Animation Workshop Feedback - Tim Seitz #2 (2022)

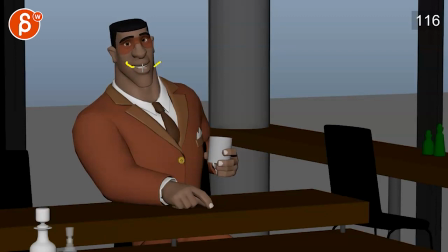495s
It's C. Just doing that, I would extend the chorus a bit more C. And if you want to open the jaw a tiny bit, like really tiny bit, but it's mostly the corners.
Show mercy.
Mercy. All I'm reading if I take the sound off is show Merce.
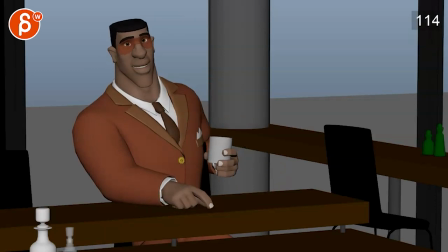511s
Merce, you know, Merce versus Merce. The C at the end is missing to me. Yeah, it's cool. The other thing too is that I don't want to loosen up everything too much.
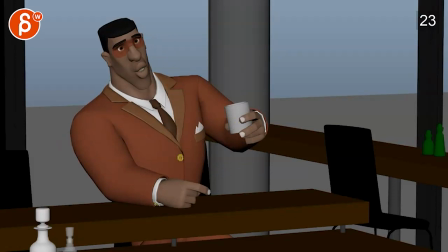526s
I just want to make sure that a big arm move feels connected, but I don't want him to feel super loose.
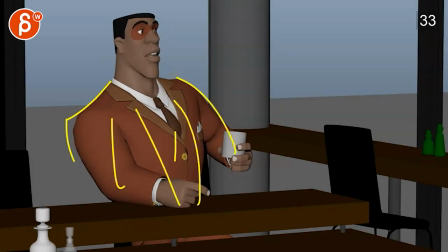531s
Because again, he's a big guy, big muscles in his suit. there's a certain tightness to him that I don't want to lose just just to make that clear but I want to make sure that everything feels connected and that we don't have little pops here and there the only other thing at the
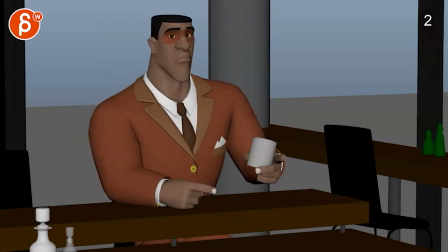546s
end is like this finger really stands out to me like I like you got some movement there you know here feels like it really
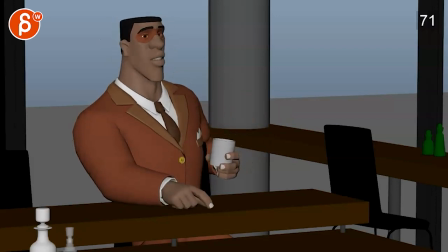554s
just kind of sticks out but it's okay that's cool don't mind that then goes back but then we're just kind of stuck in this this combination of thumb and index that just makes this really big here and then it just all kind of together there and back so i would i would potentially
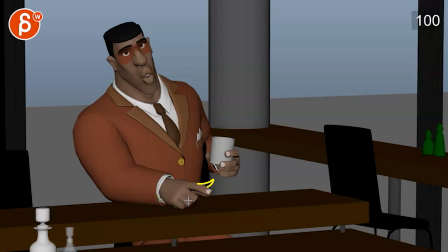571s
on this you can go up and maybe bring out that thumb here and then rest it again so you have a bit of a different silhouette maybe the index is then a bit lower the thumb comes out just something a bit different this feels suddenly a bit too blocky and simple for a final polish
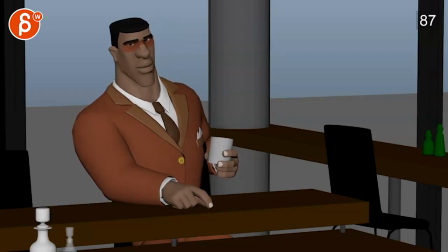587s
i see some cool compressions up on the fingers but we can especially hear some changes there but we can push that to the very end it's good hand pose here though in terms of just the finger and the grouping and stuff i'm not going to belabor the tangents that's just me being very picky
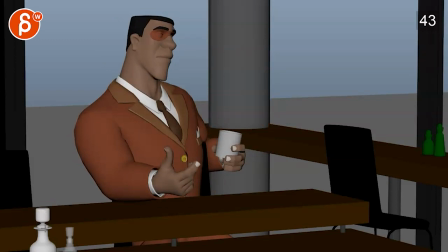601s
it's like this here it's too close to me to this line i would take this and break that line a bit but then careful my align just with that i know that to me that's always keep things clean i like this here this feels cleaner i mean you know if you any problems
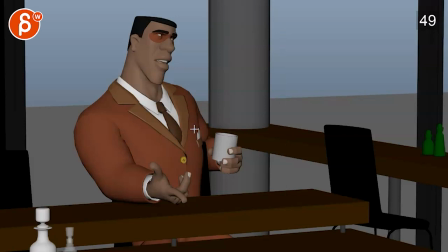616s
with this you just take that pole and bring it over here so you don't have too many lines crossing here there's a lot of stuff going on there which of course you know you can render this in just in stages and that's clean and the rest is blurred for some depth of field and that
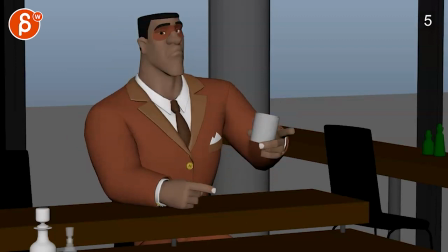633s
fixes it now bring back the sounds just quick for the lips but but i
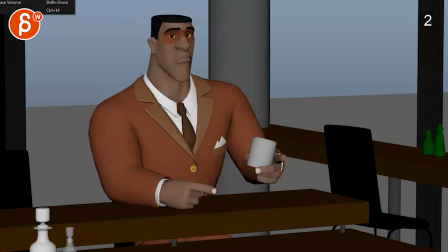642s
think the butt's okay Okay,
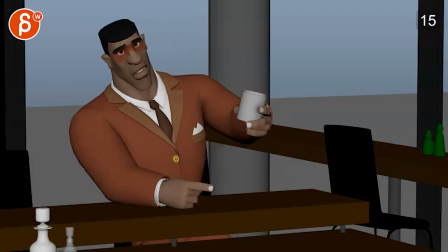645s
so you got a compression in and then, this really could be my player.
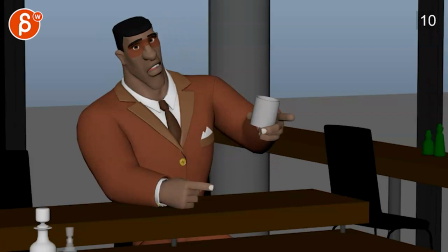652s
To me it seems too early, but, speaking of which, always good to open this up with a different player.
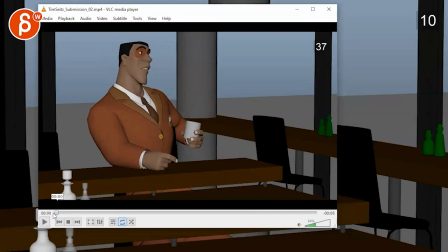662s
Hmm.
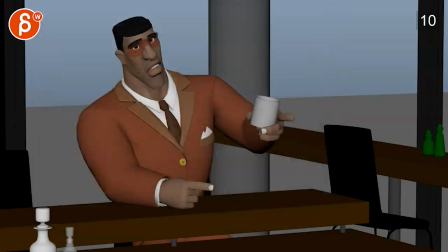666s
Yeah, seems better, this is the Windows Media Player,
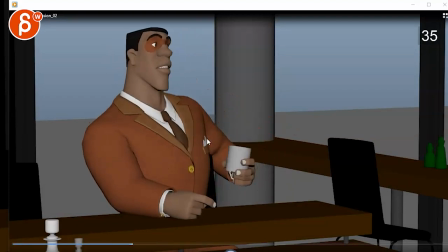672s
I still feel like it's a framework too soon but we let her still feels a bit too soon your butt is a bit too soon but usually
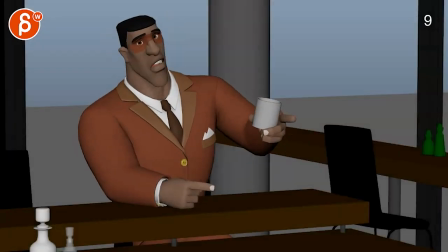680s
in this player but it's even a frame
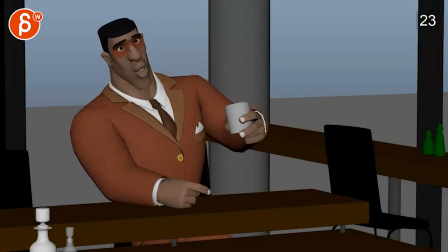684s
or two uh earlier than what's actually being played last
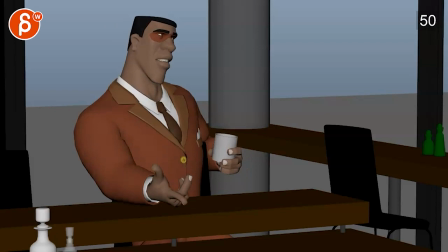690s
and i feel like but we let her live because it was even here we let her live early Because that's what heroes do
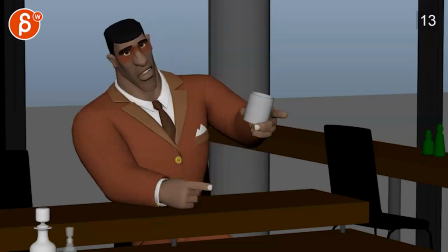704s
But then it matches nicely here So you just have to check this might be the whole beginning might be a family too too early But if you shift that heroes, which I don't shift the whole thing because heroes do I like where this is at terms of the Sink they show mercy the rest of all but we let her
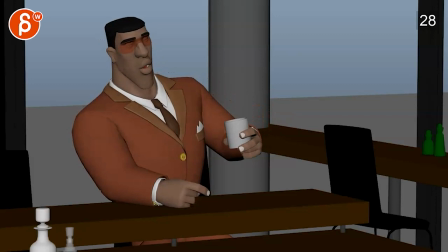726s
But we let we let you might have a bit further in your corner let we let her live but we let her live but we let her just a bit just a tiny bit like that corner maybe to here
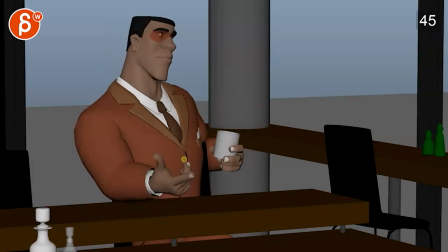746s
just a bit again polish we let her live you let her live live live even here i would go up a bit higher in that corner careful that it's not super turning into a smile you let her live better live we let her live let her live because it to me it's also in the audio it just goes up and i think you want to put
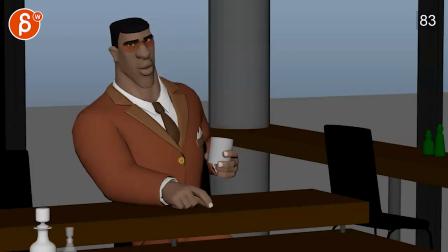765s
that accent just a bit stronger shapes let her live because that's what heroes do do live because that's what heroes do they show mur yeah this is cool though because it's i don't see a chatter like there's a lot that he says here let's turn the scrubbing off
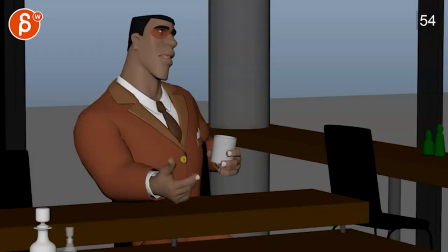784s
and i don't feel like it's overly busy and you're back and forth which is really good that's what heroes do they show mercy they show mercy the only thing i would say is mercy mercy i don't think that jaw is going to be going down so sharply in and back just watch the
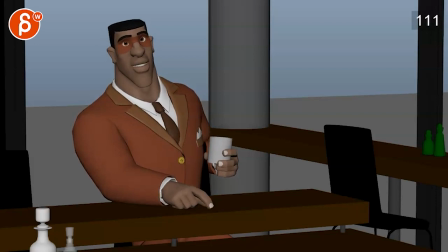802s
mercy jaw do they show mercy mercy they show mercy it's a bit i would give this see that how your jaw goes down down there's a big move suddenly like you're easing into it and then you go pam and then you go back there's a one frame direction change and i would give
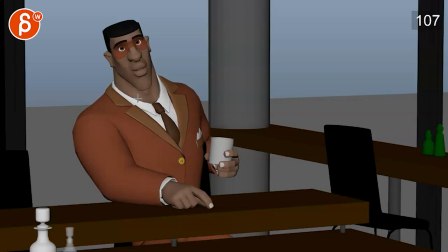818s
this another frame down a little bit if you can i know it's going to lower it a little bit i would just soften this however you see fit there i don't want it to be locked in space either but it just feels a it's mercy mercy to me is mercy if it's not
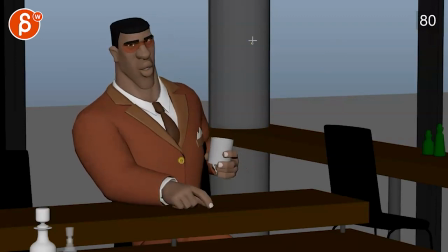832s
like live because that's what heroes do do like do i can see this being do with the sharper with like a one or two frame ease in to keep that accent versus mercy mercy that has a bit of a longer ease into me so watch out just that section that one frame change
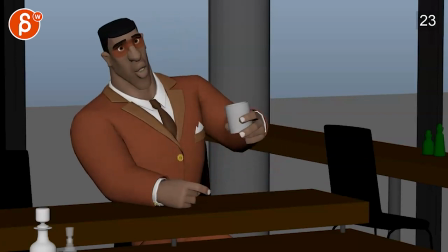850s
there is a bit harsh but we let her live because that's what heroes
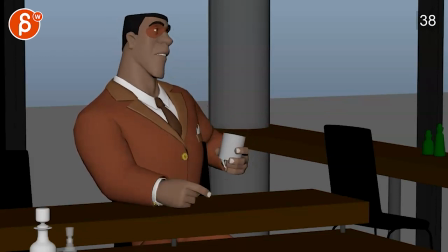854s
do and then through this i'm i don't know i would cheat the pupils over so we can see them a bit more especially here i'm just seeing white at this point so maybe it's also a bit of a i
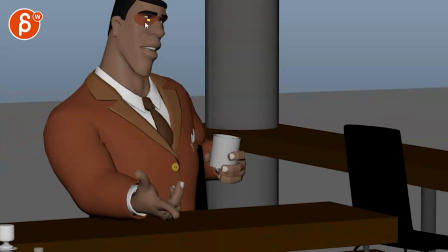869s
can't go up here um you know maybe slightly reducing the lower lids maybe giving us a different kind of eye where it's not just black maybe a bit of a color with the iris then so we just don't lose this like at this point i feel like it's here but we're just kind of losing it because we're also losing completely here i want to just keep a little bit of the pupils
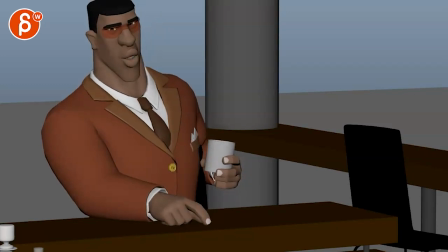887s
visible like that that's fine here oh that reads well a little highlight in there that's nice too switch
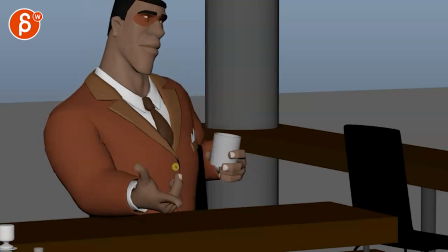898s
out for that like this still reads it's just here here it turns into the exorcist to me like i still kind of see it up here but i think we could give this a bit more a bit more read a bigger readability
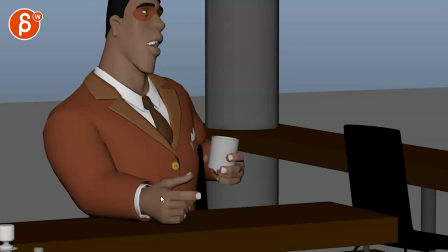914s
uh pass on that i think that's it it's very picky
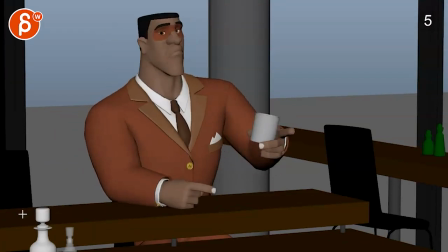918s
lots of picky stuff but it's cool i like it but we let her live because
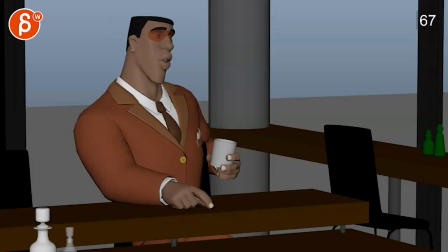923s
that's what Yeah, it's mostly the bigger pieces to me are the back, stop,
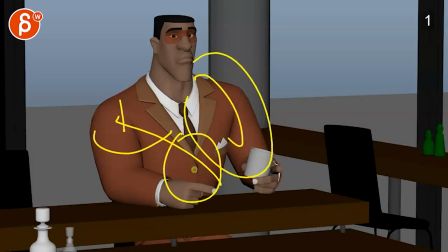928s
turn, stop, shoulder, down, chest, inflate, right? If you think about those moments, back, turn, arm, chest.
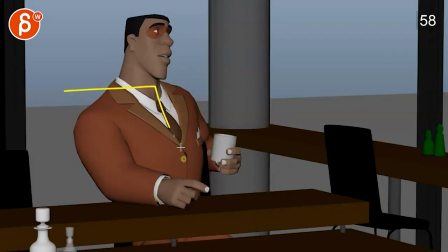937s
They feel like, bum, bum, bum, bum. You can, instead of feeling it like this, you just want to combine these and overlap these acts a bit more and just work on that connectivity. And then just a little polishy things that I mentioned here and there. All right. It's very, very cool. All right. There's an email. You can sign up. You can start whenever you want. You can submit whenever you want. You get 16 submissions. Either way, a like and subscribe would be awesome. All right. Thank you.